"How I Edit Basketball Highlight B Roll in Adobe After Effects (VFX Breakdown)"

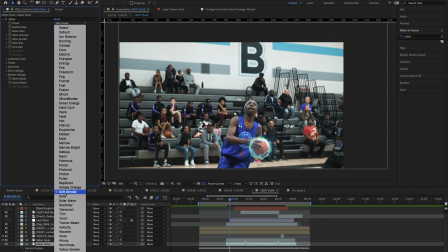[4:07]
And I then went into the saber effect and I selected soft smoke and I spread it so it was a little bit wider and created an outer glow,
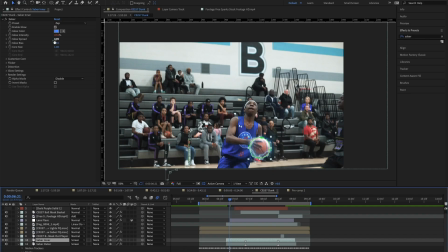[4:15]
versus here the spread is a little tighter so it creates an inner glow, and I picked the effect Zap.
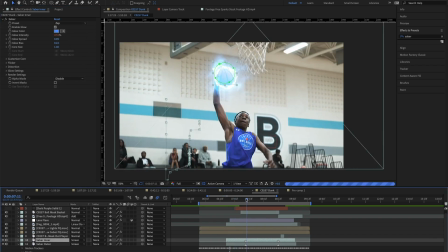[4:20]
That's what gave me the glow on the ball. The next thing that I did here is I went in and I added a little bit of fog.
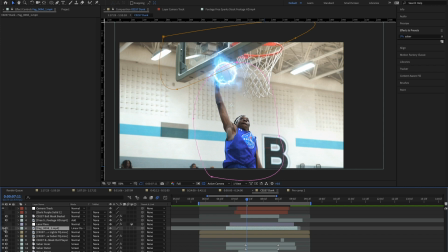[4:30]
So this was you can actually create fog in After Effects by using the fractal noise or the CC particle world effects, but I'm not going to really get into how to create fog in After Effects. I honestly just didn't feel like creating my own fog for this because I know how to do it, so I don't feel the urge to do it every single time by hand.
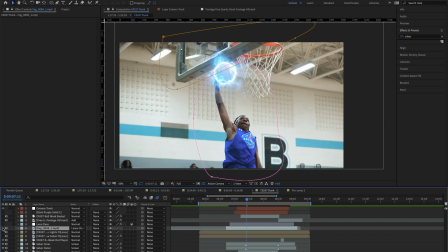[4:46]
So I just dragged a fog effect that I liked.
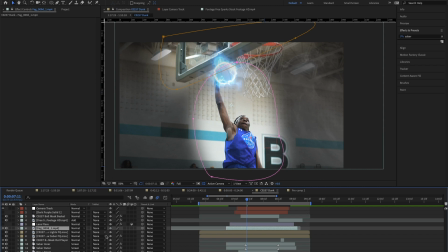[4:50]
It started off looking like this, and then I just went ahead and turned it to linear dodge,
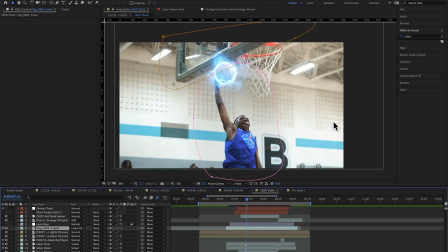[4:58]
and then it would kind of blend into the background a little bit more. As you can see, I've also gone in and drawn masks on this fog layer to mask out the basket and the player so that they're not as impacted by the fog. And again, this draws focus to the thing that I want to be the focal point in the shot, which is the player.
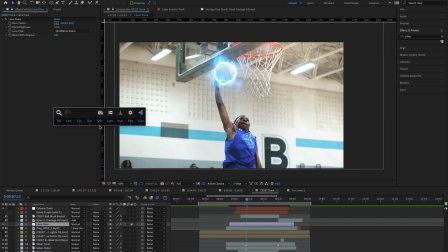[5:20]
I also went out of the lens flare. There was literally a lens flare effect in After Effects, so I just went lens flare. It's right there. Also, now that I've opened it, I should actually mention this plugin. So this plugin is called FX Console by Video Copilot.
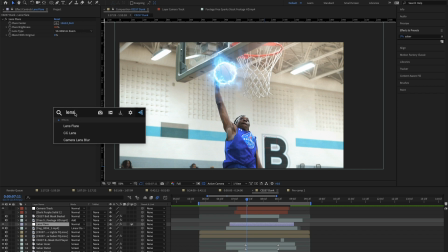[5:34]
It's a very utilitarian plugin, but what it allows you to do is click Control and Spacebar and just search for any effect and then apply it to a layer without having to go into your Effects tab, which is very useful. So I added the lens flare effect right here. I picked the type of lens flare that I wanted, and I just moved it so that it was up in the corner.
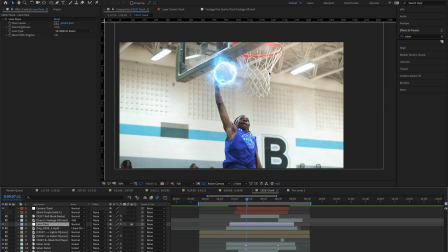[5:52]
So you can see the lens flare like right up here.
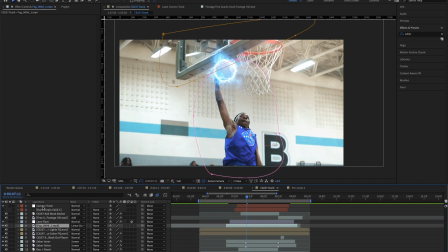[5:56]
And I went and linked the fog and the lens flare to my null object, basically by going into the position.
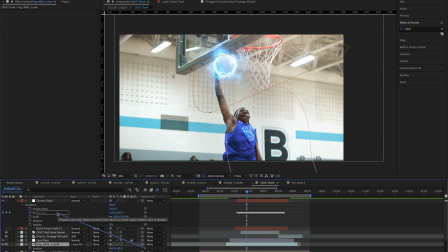[6:05]
And what I would do is I would drag this, link it there. Now the fog is attached to the null object.
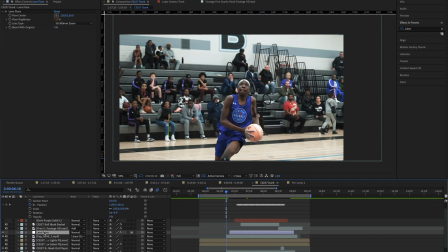[6:12]
I think I've already done it for the lens flare. Yeah, I have. I've already gone and just dragged this, drop it on the position here, and that makes the fog and the lens flare move with the null object, which is really nice because then they actually are stuck to the camera rather than just floating there.
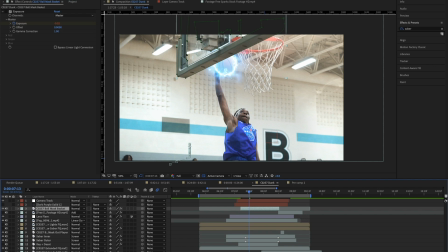[6:26]
The next thing that I did is I went through and actually drew around the backboard and all the parts of the backboard that aren't transparent.
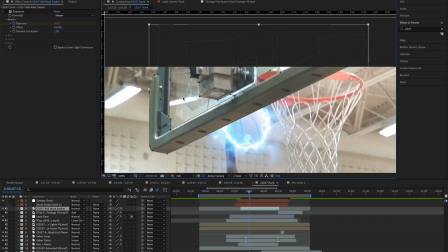[6:34]
So if you actually zoom into it, you can see right here, this part is glass, so you'd be able to see through that. So I didn't draw a pen tool around, I didn't use the pen tool to draw a mask around that. But all these other parts of the backboard that you wouldn't be able to see through, we want those to cover the ball because it would make no sense if it was off and you could just see the ball through a solid object.
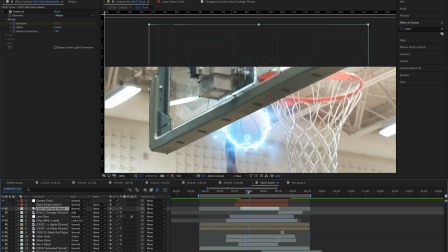[6:50]
So we drew a pen tool around the backboard from the first frame where the basketball covers it.
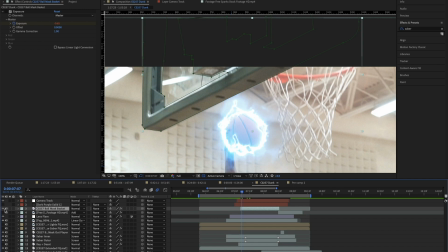[6:56]
So here the outer glow is going behind the backboard. If we take it off, you can see the outer glow through the backboard, which we don't want. So I put it on, I drew a pen tool, used the pen tool to draw a mask around the backboard,
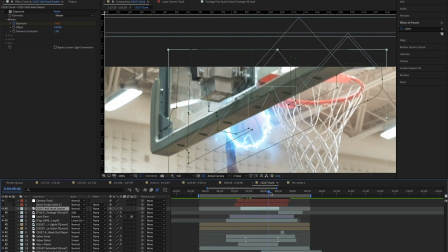[7:07]
and I tracked that all the way forward so that for the duration of the time where the ball was in front of the backboard,
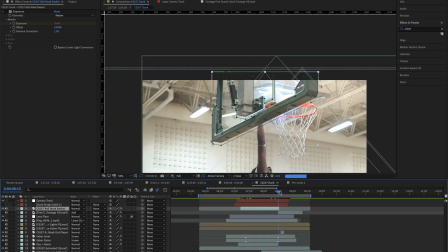[7:13]
you wouldn't be able to see the ball through the backboard. So I went ahead and did that, and I carried that out all the way till the end here.
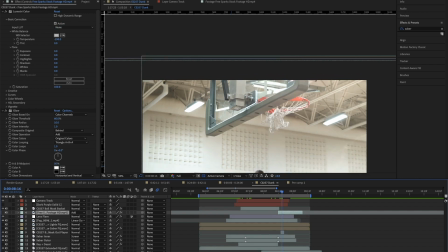[7:21]
And then the last thing I did was I added some sparks to kind of sell the effect of the ball
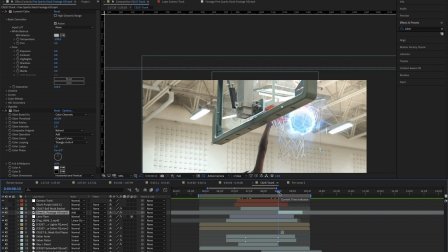[7:29]
getting dunked, because it's full of, like, the ball is covered in electricity, so it doesn't really make sense if that doesn't react to the impact of a dunk happening.
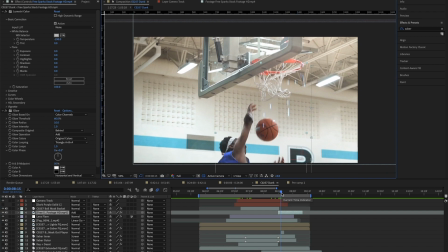[7:37]
So I went and added some sparks here. Now if you want to add sparks, the best way to do it natively in After Effects is to use the CC particle world effect, unless you have any external plugins, but I'm not getting into that. I'm actually not even going to get into how to use the CC particle world effect.
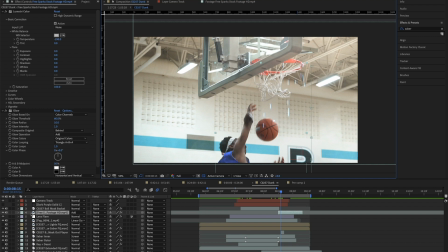[7:52]
That might be something for a different tutorial. But again, going back to that fog thing, because I know how to do it, I didn't really feel the urge to do it because I was kind of working on a big project here. So I just grabbed some sparks off of fire, and then I added a glow effect and a lumetri color effect.